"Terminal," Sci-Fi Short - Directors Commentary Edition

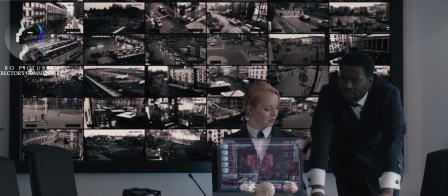[16:16]
well that all looks pretty good this had a little bit more lighting in the most other scenes um it was obviously quite dark in there but we again
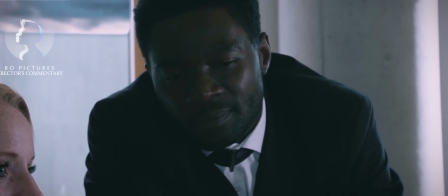[16:24]
i wanted to maintain a sort of a real world lighting feel for this as possible um again for speed as well because again we had
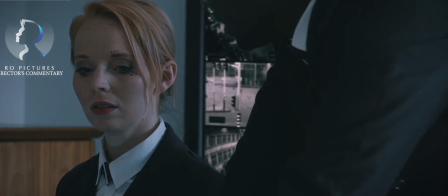[16:32]
two days to shoot this and we shot this entire scene in an afternoon took a bit longer than we were expecting
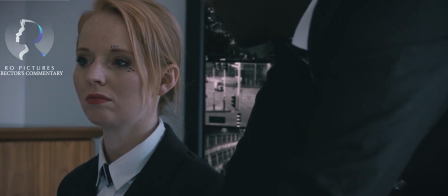[16:38]
but this was the second half of the first day and uh we i think we literally had two panel
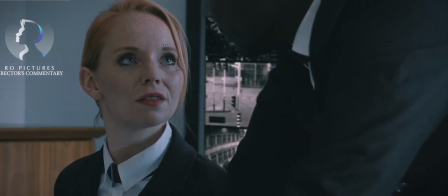[16:44]
lights in this to shoot this but um again you know we went
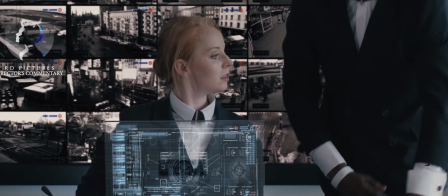[16:50]
in with a certain amount of prep we could have gone in with more i think now but again you know you work with what you know at the time and
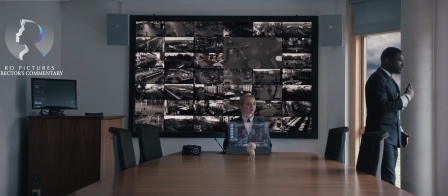[16:56]
now i would prep a hell of a lot more than i did for this assignments and the nerve banks But again,
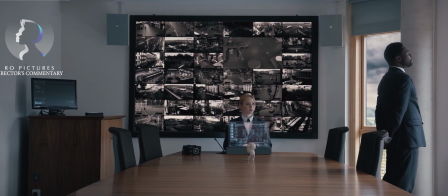[17:03]
you could probably always come out of every shoot that you do and go, oh, actually, yeah, I could have done more there. But, you know, you do what you do at the time.
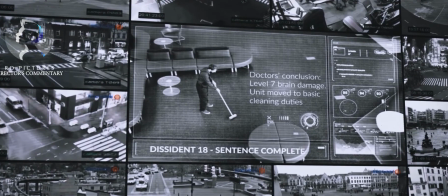[17:10]
But we did storyboard this.
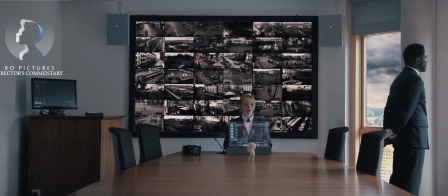[17:12]
We did an animatic storyboard or a really basic animatic storyboard just to help us work out the feel of the film.
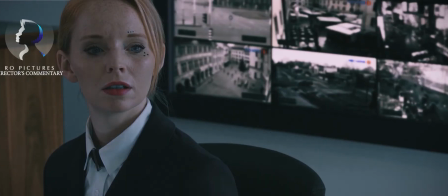[17:20]
But what that didn't, we didn't necessarily do it properly. And as far as we thought originally that this actually,
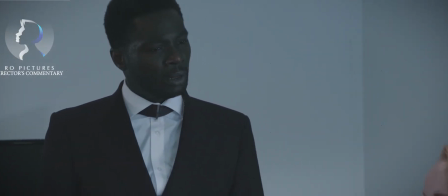[17:28]
by the end of it, this film would be something like 20 minutes long at the most. and it ended up obviously being nearly half an hour long which made it really difficult to festivalize incidentally,
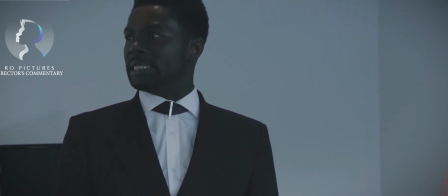[17:37]
that's something else I'd talk about at another point maybe
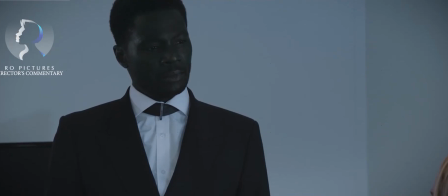[17:40]
festivals don't like long shorts most festivals won't like a short more than say 12 to 15 minutes on average
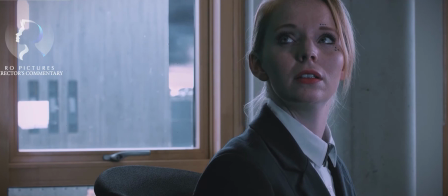[17:47]
so obviously getting this into festivals, especially the bigger ones which we really wanted to get into was really, really difficult
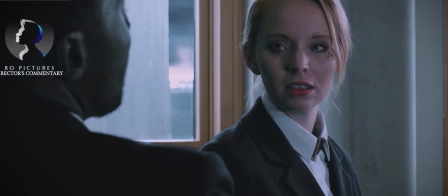[17:55]
but some festivals like longer shorts they can do as featured ones but they don't tend to be all that common because they
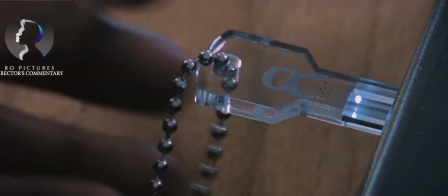[18:02]
want to get as many films on a particular showing as possible and obviously half an hour
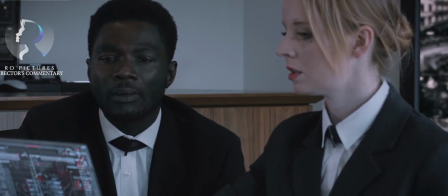[18:09]
long shorts don't really make that very viable, especially for submissions.
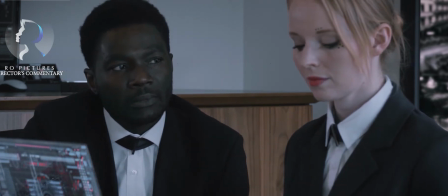[18:14] This job, you only appeared this morning. And by tomorrow someone would have already filled the role.
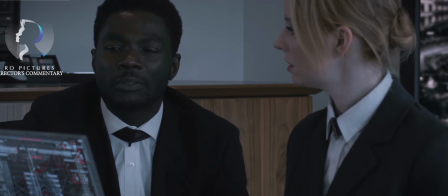[18:23]
So a little bit more exposition into the background here and then obviously the big reveal as to what is actually going on in the story.
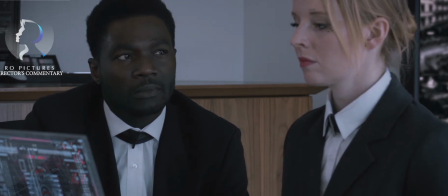[18:29]
If you haven't seen the film already I mean go back and watch it and then hopefully you'll get a
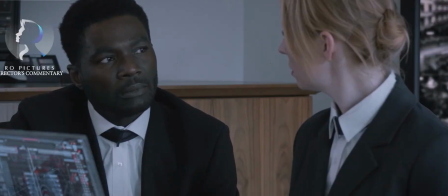[18:34]
better understanding of it but if you have and you have any questions about the actual
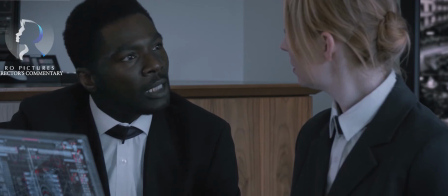[18:40]
script the story that Max wrote just leave a comment below and
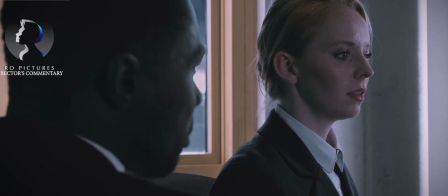[18:45]
I'd love to love to hear your thoughts or your questions and I'll try and answer them as best I can I
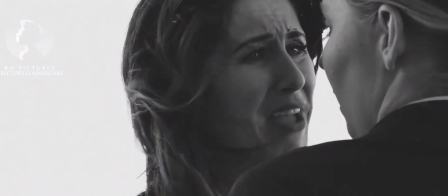[18:50]
always love
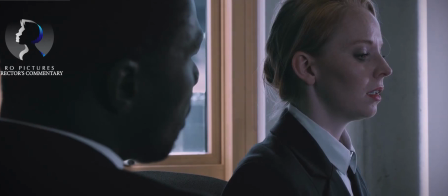[18:57]
the black and white flashbacks kind of reminds me a little bit of the Battlestar Galactica reboot.
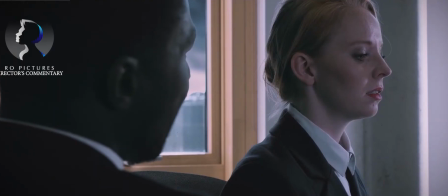[19:02]
Although they didn't do black and white, but they went really sort of old and grainy, and I remember thinking that,
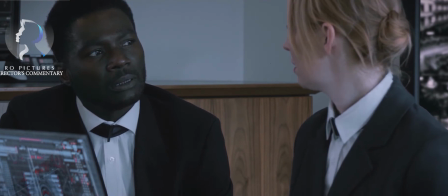[19:06]
but black and white kind of was a bit of a throwback to that sort of original noir kind of style.
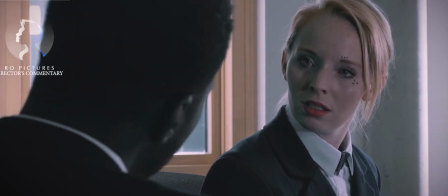[19:12]
I think this probably could have worked really well as a black and white film, actually, which would have been interesting.
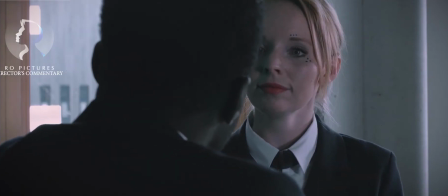[19:17]
But we went for these very contrasty, deep kind of colors,
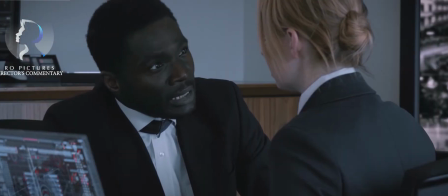[19:25]
rather than it being too sort of flat, which a lot of people tend to be doing at the moment, which I don't necessarily agree with,
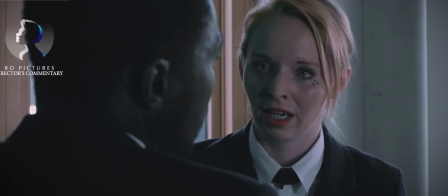[19:32]
but I think, again, because I wanted this to have a particular noir feel to it,
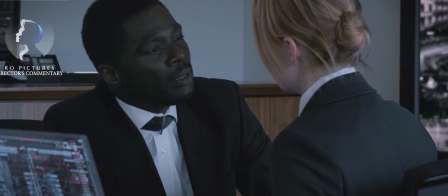[19:37]
the richer colours, the deeper shadows, I think work well with this.
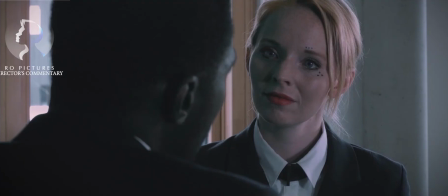[19:46]
The film was shot in 2K ProRes on the Ursa Mini Pro, the original Ursa Mini Pro, shot in 2K rather than 4K,
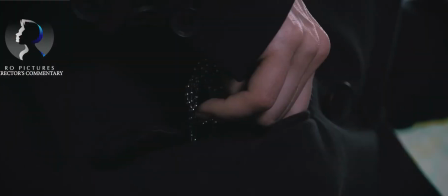[19:54]
or whatever the unit was able to do at the time, I can't remember off the top of my head now,
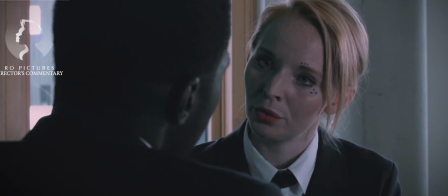[19:58]
but simply because we didn't have enough storage, and it took ages to copy across the files, and obviously being ProRes the files were massive.
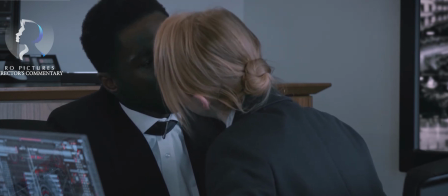[20:07]
If we had the ability to shoot raw footage that we can do on the ursus now, it probably would have been half the file size, ironically.
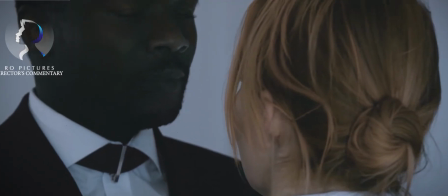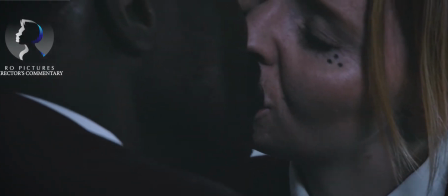[20:19]
Don't underestimate how long it takes to edit a scene, if any of you editors out there as well, It took me probably four weeks to get this scene to work.
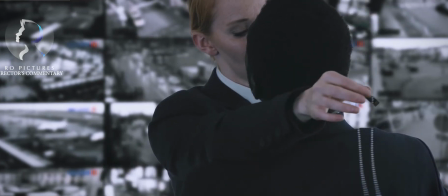[20:28]
Just until I was happy with it, basically. There's a long story behind it, which I haven't really got time to go into now.
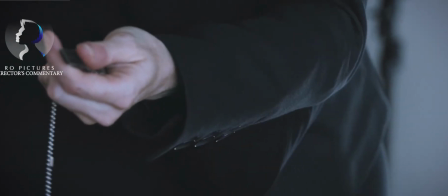[20:33]
But, yeah, it took me ages to get it to work.
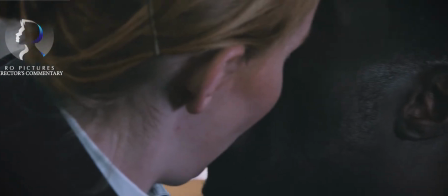[20:41]
I'm not unhappy with it, but I think if it was anything I would have wanted to reshoot, if it had the time and the budget, I think it would be this scene.
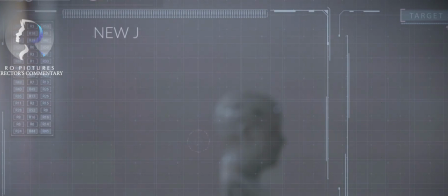[20:47]
Not for the performance there by Michaela or Jason. and it's just, you know,
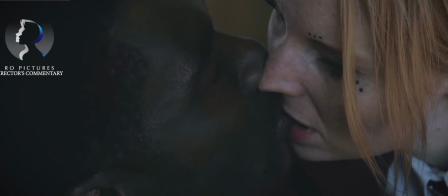[20:52]
again, not necessarily having the time to spend how you'd want to spend it.
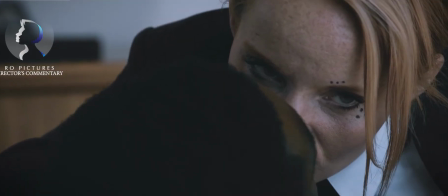[20:57]
But still, I'm not dissatisfied with it. It's just you're always looking at something you've done and thinking, oh, yeah, I wish I could do that better next time.
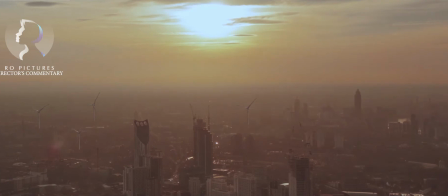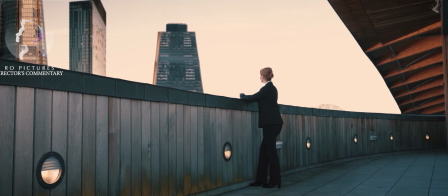[21:13]
Shot on the same day as the first balcony scene, towards the end of the day, in fact.
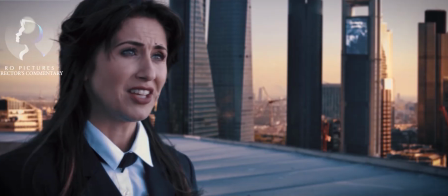[21:17]
So we actually had the later light to help us out with, so in the fact that the light is obviously supposed to be the evening.
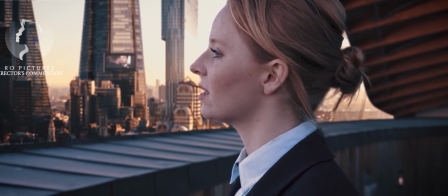[21:24]
And again, this is all natural light,
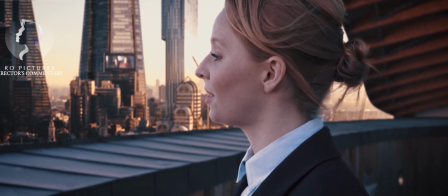[21:26]
there's no additional lighting other than some reflection from some small meter radial reflectors,
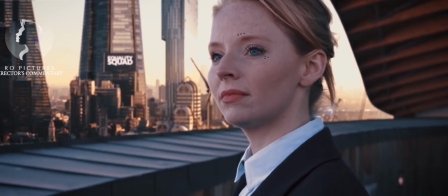[21:34]
which you can just about make out on Sam's eyes on the side there. This is green screen with the plates shot at the back.
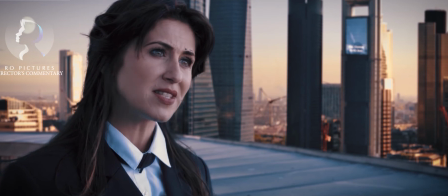[21:44]
So the balcony's real, the balcony ledge there is real.
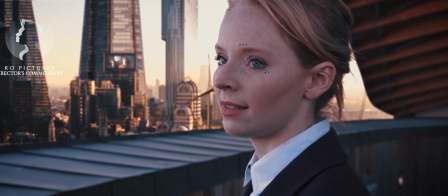[21:48]
so we shot Michaela Sam behind a green screen then we shot a separate plate without moving the camera or shifting the focus
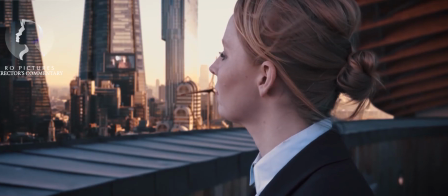[21:55]
to shoot a plate of the balcony there and then obviously the rest of it is digital through mats and mat paintings and things,
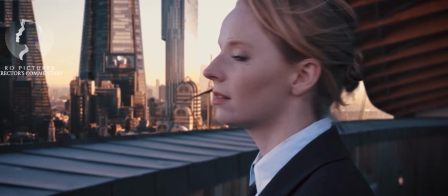[22:04]
masks masking I should say,
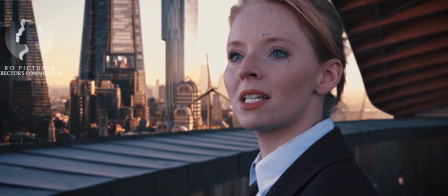[22:06]
and mat paintings and if you're ever making a film that is like this sci-fi speaking,
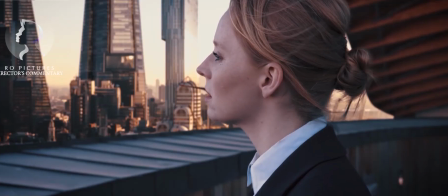[22:14]
or maybe even if it's not if you think about if you're thinking about how can i
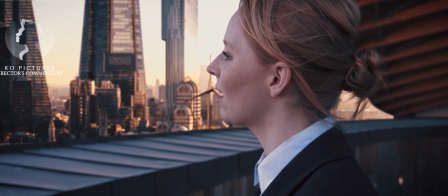[22:19]
enhance this or build a world around them without even existing you don't always have to
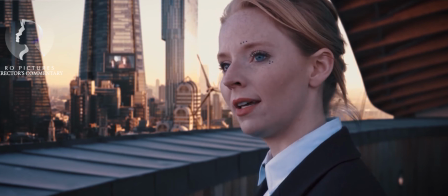[22:24]
go down a fully cg route in as far as you know model making and things like this try and find stock photography
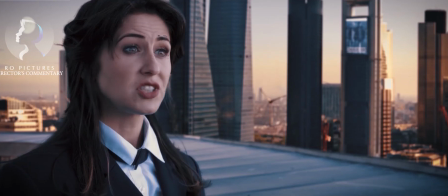[22:32]
you know if you've got a getty account maybe if you can afford that or if you've got a a big stock account or even if you've got a camera and you
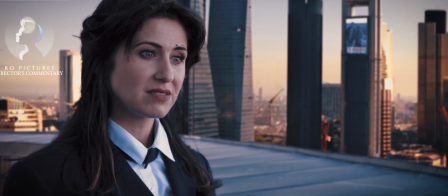[22:39]
live in a really interesting looking place go out and shoot the assets and learn how to make matte paintings because they really really helped to
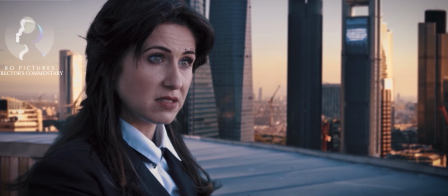[22:48]
um to sell this idea originally all this background was going to be completely cg as in model made from scratch in say blender or something but it just
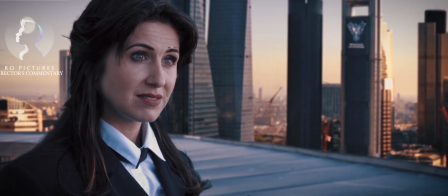[22:57]
would have taken too long and it wouldn't have looked looked real in the slightest for sort of the budget level we were working at
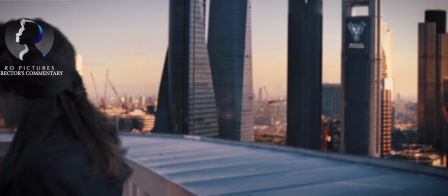[23:06]
um incidentally the shooting the shooting budget for this film was 1500 pounds so really really tiny
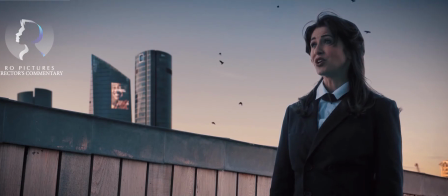[23:13]
and post-production was you know probably another thousand in the end
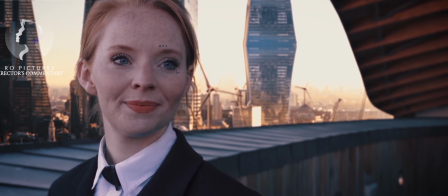[23:22]
we had an original score made by um great
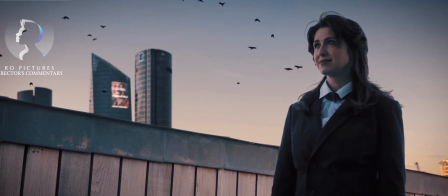[23:27]
composer called uh benjamin simons check him out he does some great
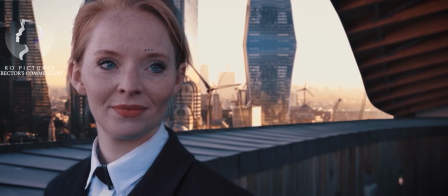[23:31]
work edited by myself visual effects by myself again to save money and you know we We always try and pay people,
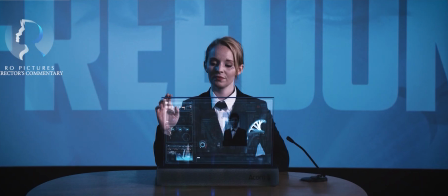[23:41]
this is always the thing, we always try and pay people, but we still had a lot of volunteers on this, friends and friends of friends helping out, so you know, real massive thanks to them.
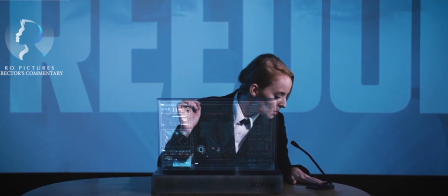[23:49] 36, report to your Job Centre Officer please.
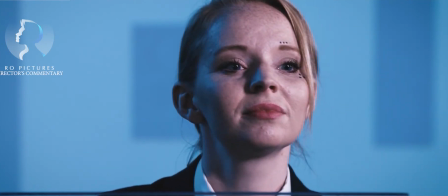[23:52]
That's almost entirely practical, again that's the projection at the back there, with the computer screen being the only VFX component,
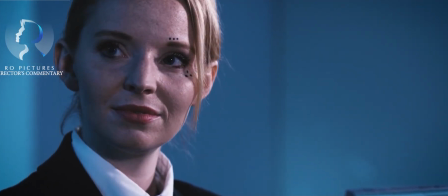[24:00]
with a little bit of matte paintings, but I wonder if you could spot where it was.
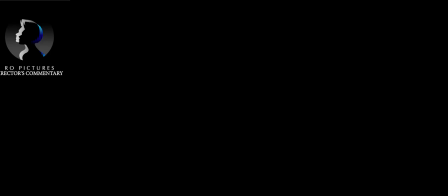[24:09]
And that's to allude That final shot there to allude that there's more Story What will Kim do with this contact Will she contact this Mysterious group of people Are they a resistance movement Are they going to try and start an uprising